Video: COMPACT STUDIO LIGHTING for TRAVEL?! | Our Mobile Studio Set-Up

And that gave sort of a nice uniform white balance for the whole shot. All right, a little BTS here.
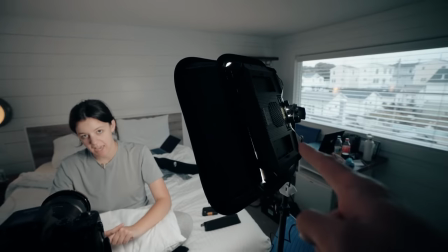We have the Aputure P60X with the collapsible softbox.
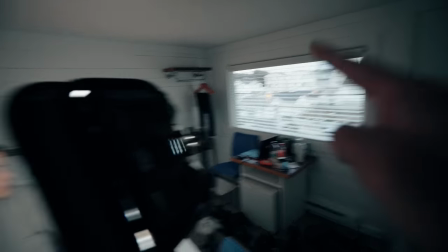I have it matched to the outdoor windows here for using this and this as some supplemental light.
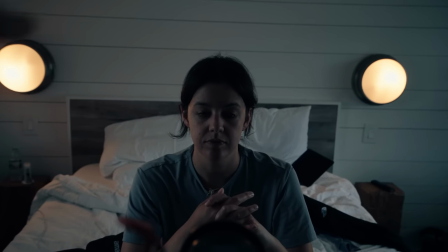We turn this off. This is what the ambient light looked like. So you kind of get some side lighting going on and then we turned on these practicals in the back which are just built-in tungsten balance lights.
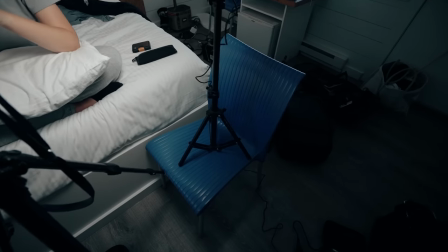We needed to do a brought up bigger light stand.
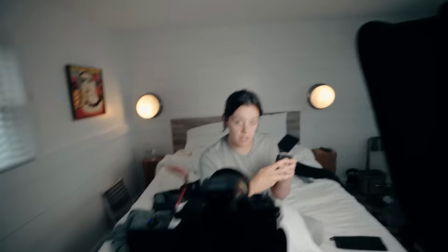So the hotel we stayed in in York, Maine, that was another pretty tight area from a square footage standpoint. So it was basically a bed and a side table. For that we kind of liked the idea of having those two lights on the wall.
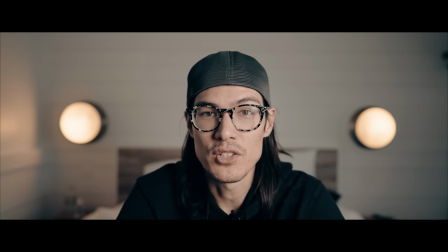It kind of had a very nautical theme.
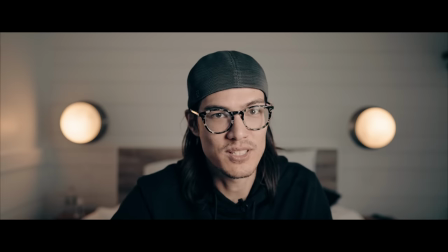So we basically put the subject on the end of the bed, really close to the 24 millimeter lens, again, to get that separation because you didn't have a lot of room. And then I think we did shoot at 1.4. As far as the light was concerned, this is an instance where we did have different color temperatures for the wall light and the key light. There's sort of two different reasons we did this. One is we kind of felt it was a little bit homey with the lights on the wall, kind of an amber glow.
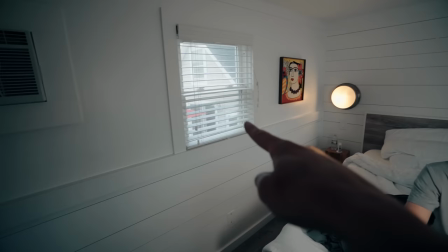But mainly is because there was a lot of natural light spilling in through two opposing windows coming from this our side sort of like our our
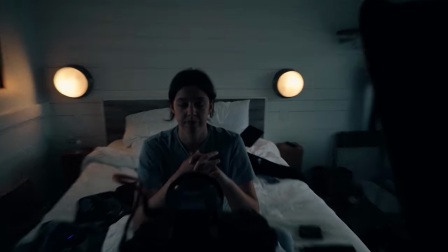cheeks which gave kind of a cool uh light scheme all of its own it was very dramatic so basically we used the camera and light panel as
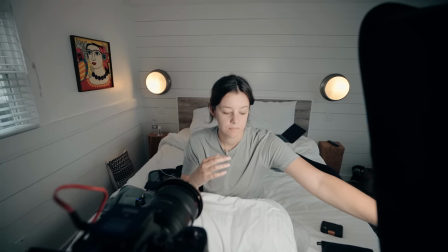a fill almost it was technically a key light but it kind of filled in all the shadows that would have been otherwise there if we just relied on that unnatural window light if we matched the light panel to the background lights we would have had some really weird mixing of color temperatures on your face and that generally doesn't look good. I try not to mix color temperatures on one subject unless it's something from coming from behind or in the background. We made sure that we turned off all of the ceiling lights and just use the light panel and then added the lamps that were in the room as practical lights if they add to the shot. But only if they add to the shot. Sitting on the edge of the bed was kind of like the only shot. And so we both did our shots there. And the last one we want to talk about is the 10 shot.
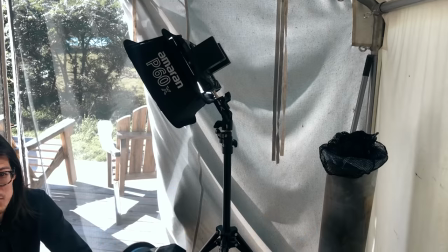The coolest part about the P60X is that they can take MPF batteries, Sony MPF batteries.
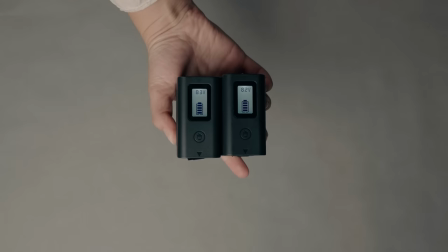So we were off grid at that tent, so we didn't have power.
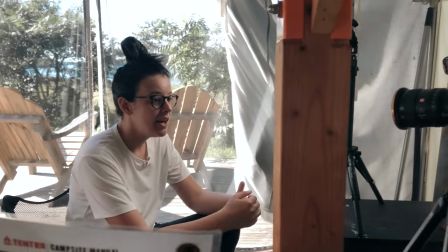So we were able to power the light with these batteries, which was really great because we were shooting our debriefs inside the tent during the day.
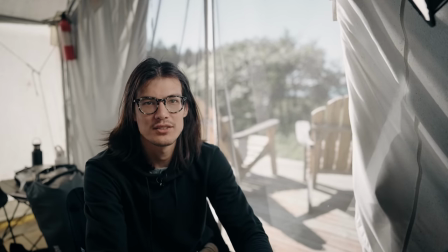So there was a lot of light, but there were shadows on our face. So we were able to add like a fill light inside the tent,
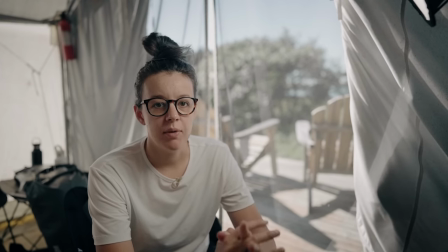which made that shot look even more dynamic because we were able to balance the exposure with what was happening outside the tent.
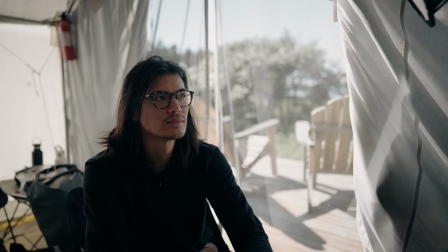Barely, barely. It was very sunny out there. Yeah. Before we pop the light on, our faces were more or less in the shadows.
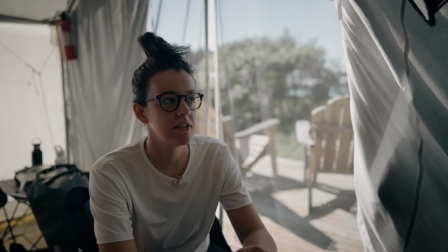That tent was a white canvas tent. So the whole thing acted like you're inside a giant softbox.
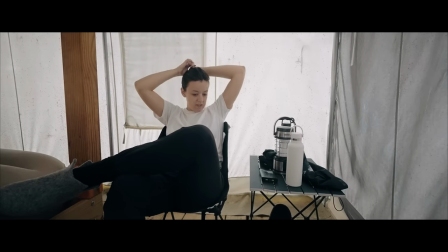It allowed for a naturally diffuse sort of just generally illuminated atmosphere.
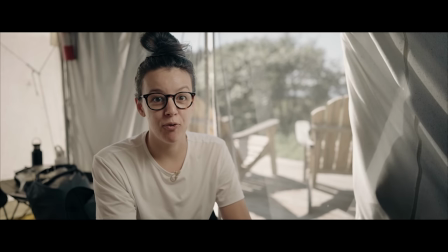But looking out the door of the tent, it was super bright. What we tried to do in that instance was try to get as close to the outdoor lighting as possible. But even if you look in that shot, the outdoor scene is still probably a couple stops higher in exposure than the indoor scene slash our faces. But that's okay because the second factor I think that contributed to that shot working out was that the dynamic range on the A7S III is really good.
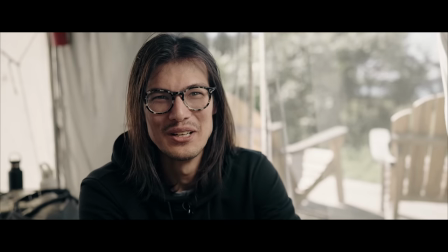So we were able to still capture and preserve some of those details, albeit it's brighter. Still, we didn't get like total clippage of the signal or anything like that.
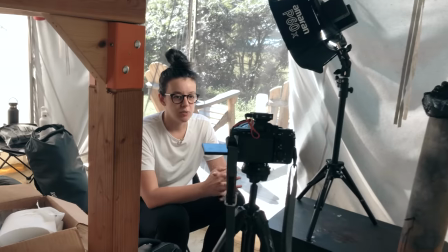While the light stand was compact, we thought it'd be perfect for this application. It didn't go high enough to be like a normal light stand.
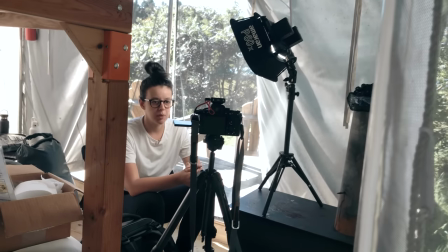And then time and time again, we found ourselves like trying to prop and balance it up on weird, sketchy little setups. In the tent, our only option was to put it on top of the wood stove.
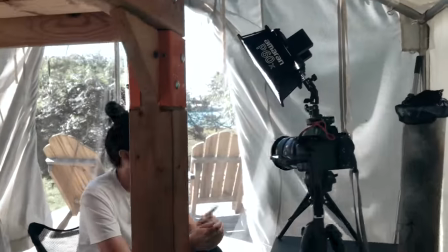And it was super sketchy. If I had my time back, I'd bring a slightly larger light stand that could go high enough. Could you have got an adapter and just brought another tripod? We're going to have to mess around with that a little bit for the next time for sure.
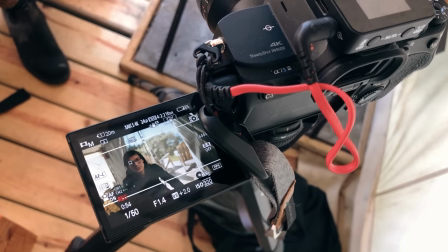And again, in the tent, we were shooting with the 24 millimeter lens. It was very tight in there. We had one spot that we could shoot and it was kind of like around the corner.
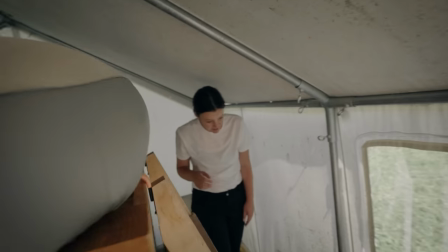So we needed it to be wide and we wanted that fall off. if we didn't want total depth of field. Right.
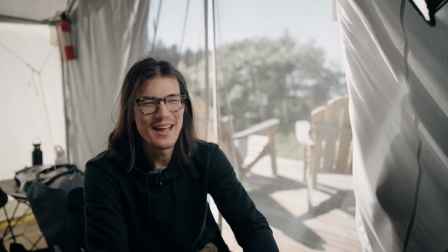We probably have six minutes left on this battery, so let's do this quick.
We're like, oh no, if we make it through one interview and then run out of batteries for the second one, the shot's not gonna be consistent.